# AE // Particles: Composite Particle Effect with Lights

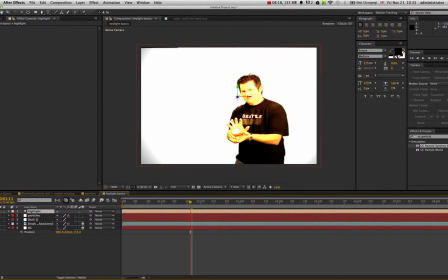8:15 I might just switch off background for a moment, just see the result of that.
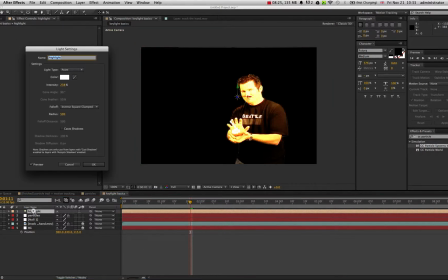8:23 So that's quite bright. I'll take that down. 100. And maybe take in the radius a little bit as well.
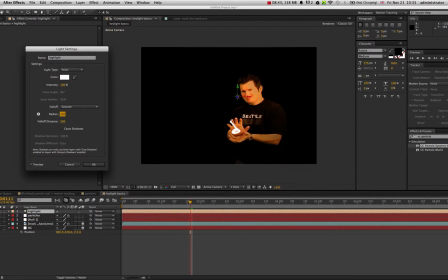Okay, so I'm looking to kind of just cast a bit of light onto the guy where, you know, where basically where the light from the particle system might be throwing light onto him.
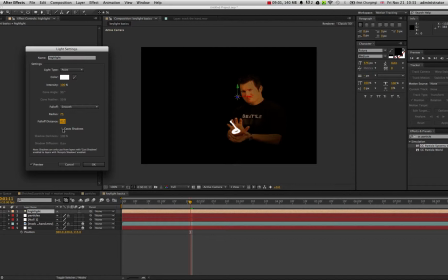8:58 Now the other thing I want to make sure is that he casts shadows, so I'll click OK, or that the light casts shadows rather. Click OK, that's fine. Switch back on my background. Okay. Now I can play with the lights a little bit, but what I want to do first of all is I want to make sure that the light,
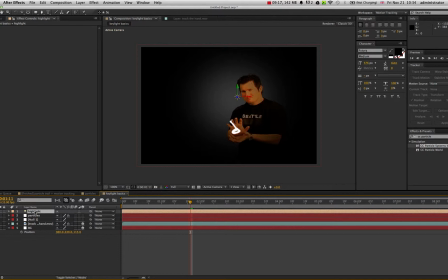9:15 which is supposed to be being cast from the particle system, also follows the particle system. And I've already copied a number of position property values when I was moving the particle system, but I can use the same method to lock the movement of the light.
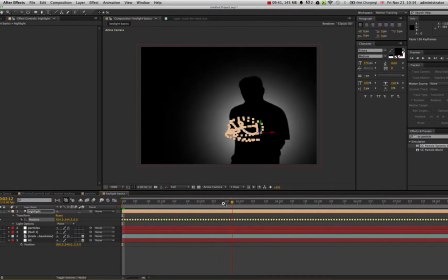9:38 Now this is fine. Now what has actually happened is the light is at the same level as the foreground video.
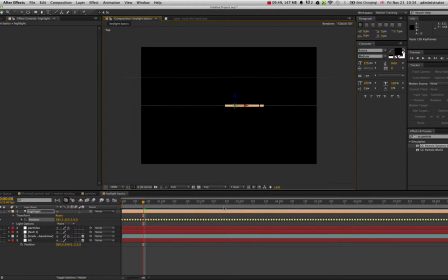9:46 If I switch it into top view, you'll see that my light and my guy basically are at the same position. So all I need to do there is just highlight all of the keyframes and pull the Z property out of it.
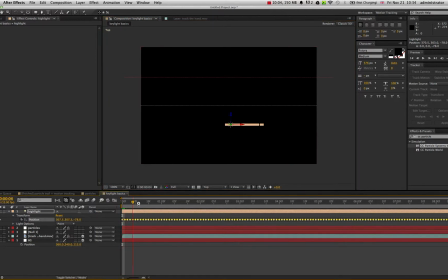10:03 So this is just allowing the light to be on front of the foreground video.
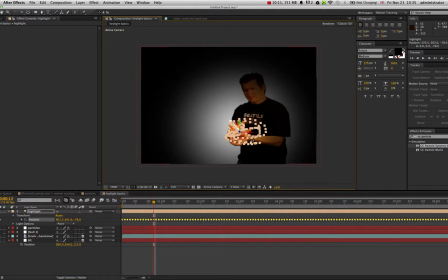10:08 I'll switch that back into active camera, and now you'll see we get him back, and the light is following the particle system. Okay, so I can go in now and do a little bit of work with the light, maybe just to get a softer fall off, maybe.
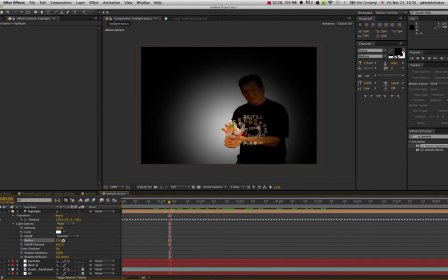And don't forget the light needs to be set to smooth for you to be able to play with the radius of the light. That's fine. Now cast shadows on, and I'll make sure that my guy in the foreground also casts shadows.
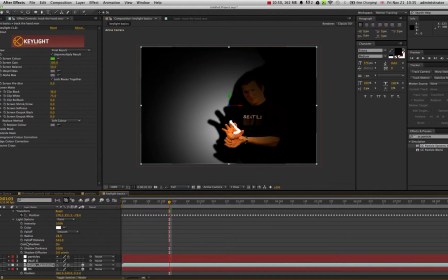10:47 Now you can see what's going on here. Now our background is starting to catch that shadow, but that shadow looks a little bit nasty.
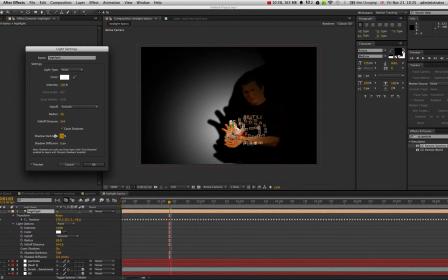10:55 It might be what you're looking for, but I'm going to take down the darkness a bit and soften it a small bit as well. Pretty much.
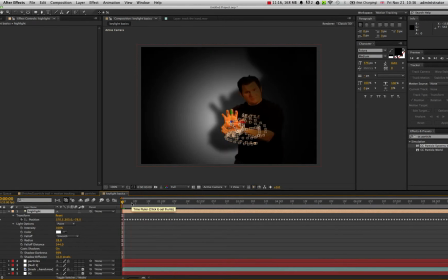11:14 And that is pretty much a lot of what I want to do done. So I'll just do a quick round preview. It's going to take a while to preview this because there's a lot of stuff going on. But you can see the shadow, you can see the light, you can see him.
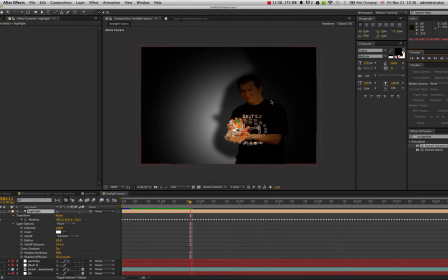11:35 It would probably make sense to make him a little bit grayer or bluer or something like that, just to make him look like he's a little bit more in the dark. He still looks a bit hot there to be color-wise for him to be in a dark environment. Now, the last thing that you can do if you want to really push this forward is to duplicate that light
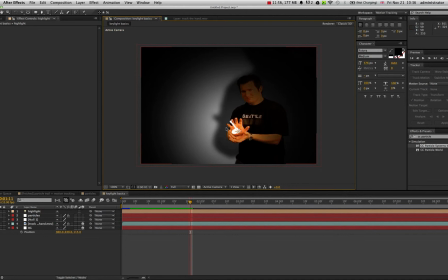11:55 and have a smaller light just on his hands to make it look like there's a real glow coming off the particle system. Now, I don't want to go through making the light and positioning it and copying and pasting pixels and all that, or properties rather.
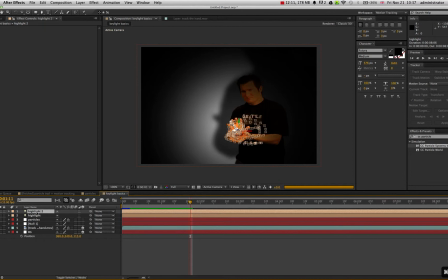12:09 So I'll just duplicate the light, call it highlight small,
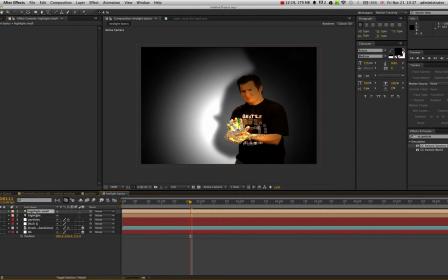12:19 and open up its properties.